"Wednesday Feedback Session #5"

There we go. Hey everybody, welcome to tonight's stream. Tonight we're going to be looking at Kane's shot. We're going to be going over some reference, some acting ideas, and then after that we're going to look at Ayub's shot. And we're going to open it up in Maya, go over some polishing and workflow stuff. And then if anybody else has questions or anything you want to go over, just feel free to post a link in the feedback channel in the Discord, or you can even post it in the chat if you want. So if everyone can hear me fine, that's great, and we'll just go right into it. So let's see. Screen share one. Let me go ahead and turn off the YouTube music.
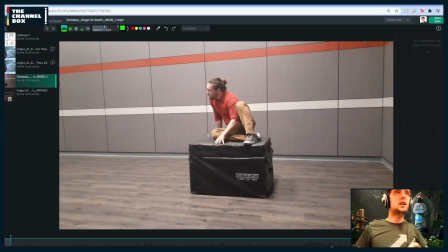(6:27)
Alrighty, so we have Kane's shot, and it's a really cool idea.
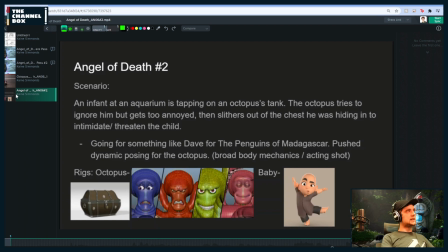(6:32)
For anybody that's just hopping in, basically the idea is an infant at an aquarium is tapping on an octopus's tank. The octopus tries to ignore him but gets too annoyed, then slithers out of the chest he was hiding in to intimidate, threaten the child.
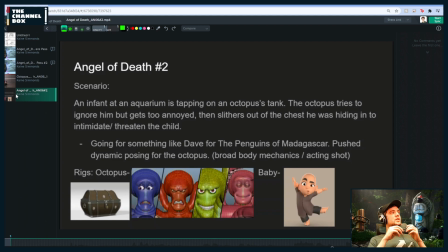(6:46)
Going for something like Dave from Penguins of Madagascar, push dynamic posing for the octopus, broad body mechanics acting shot. So I think you have some really good stuff in here. I like the drawings that you're going for.
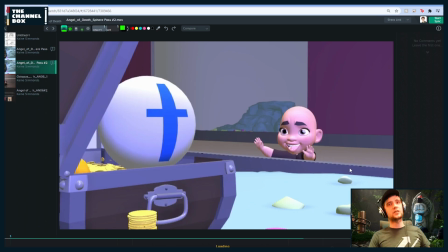(7:02)
I like some of the posing you have, but I do have some ideas that I think you can add to plus the shot a little bit. So I'll go over those. Let me see. I think I did some drawovers.
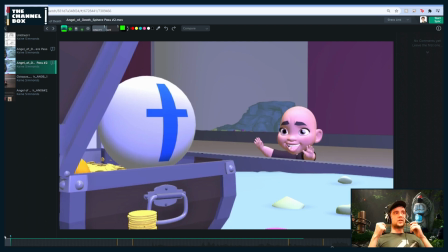(7:21)
So basically, my main note for your shot, Kane, is that I feel like acting-wise overall, he's not acting within the environment. It almost feels like a stage play, if that makes sense.
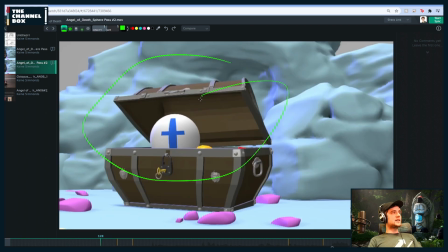(7:35)
Like, he's in the chest, and that's about the only part of his environment that he interacts with. And I think it's really nice in shots for you to interact with the environment and the world you're around, because then it makes it specific to your shot.
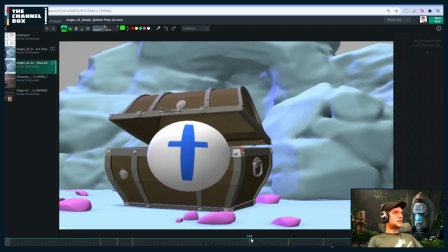(7:52)
And so what I mean is, like, he comes out and he just walks straight towards screen and he's just gesturing with his hands.
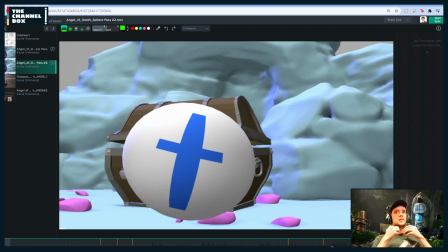(8:00)
And I try my best never to do too much hand gesturing, because most of the time that's not the way we convey ourselves. I mean, even right now, like, I'm messing with a pen and I'm like twiddling it around and stuff.
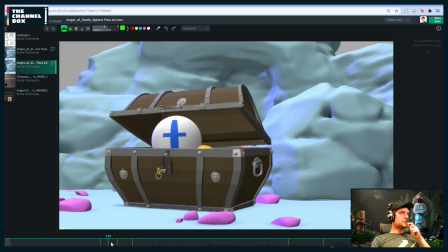(8:16)
So one idea I had is, what if you can have him interact within his environment?
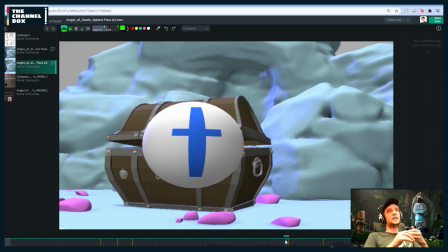(8:24)
Something that can plus his personality and give him something to do with his hands. So I was like, okay, he's in a fish tank, right? What if there's fish swimming around in the tank as he's speaking?
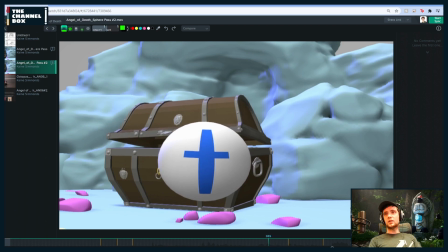(8:39)
And as he says this line, also let me know, guys, if you can hear this audio.
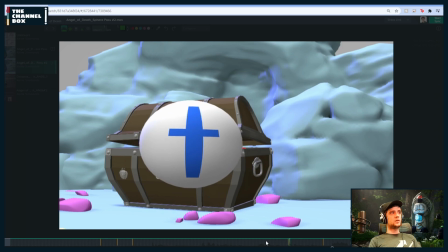(8:46)
Oh. 1 second, and I will make it hearable. Okay, let me know if y'all can hear this.
I'm a one-man euthanasia clinic.
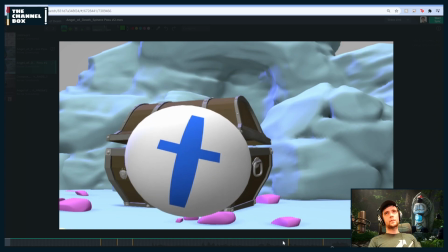(9:02) Only with me, you don't have to go to Switzerland.
Cool.
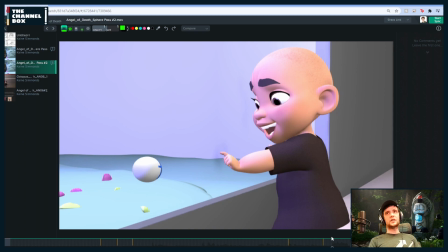(9:06)
Can y'all hear that?
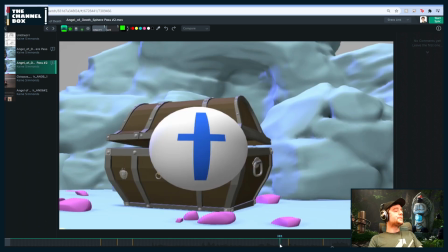(9:18)
Cool.
Okay, so I'm a one-man euthanasia clinic.
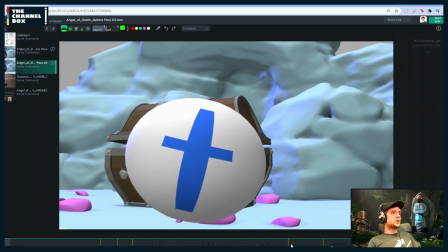(9:24) Only with me, you don't have to go to Switzerland.
So I liked what you had in this energy pass of the head angle of, like,
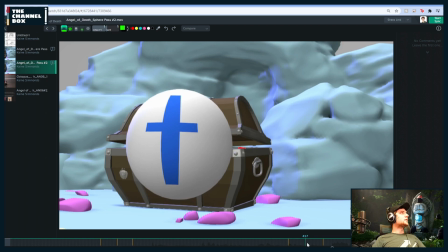(9:32)
I'm a one-man euthanasia clinic, because with me, you don't have to go to Switzerland. Of, like, looking up off to the side and then, like, looking straight at camera. I liked that.
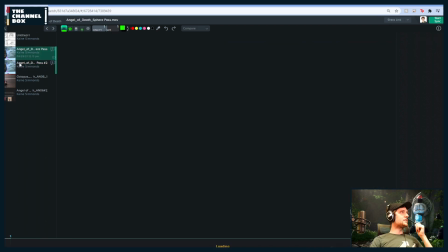(9:42)
I like it better than what you have here.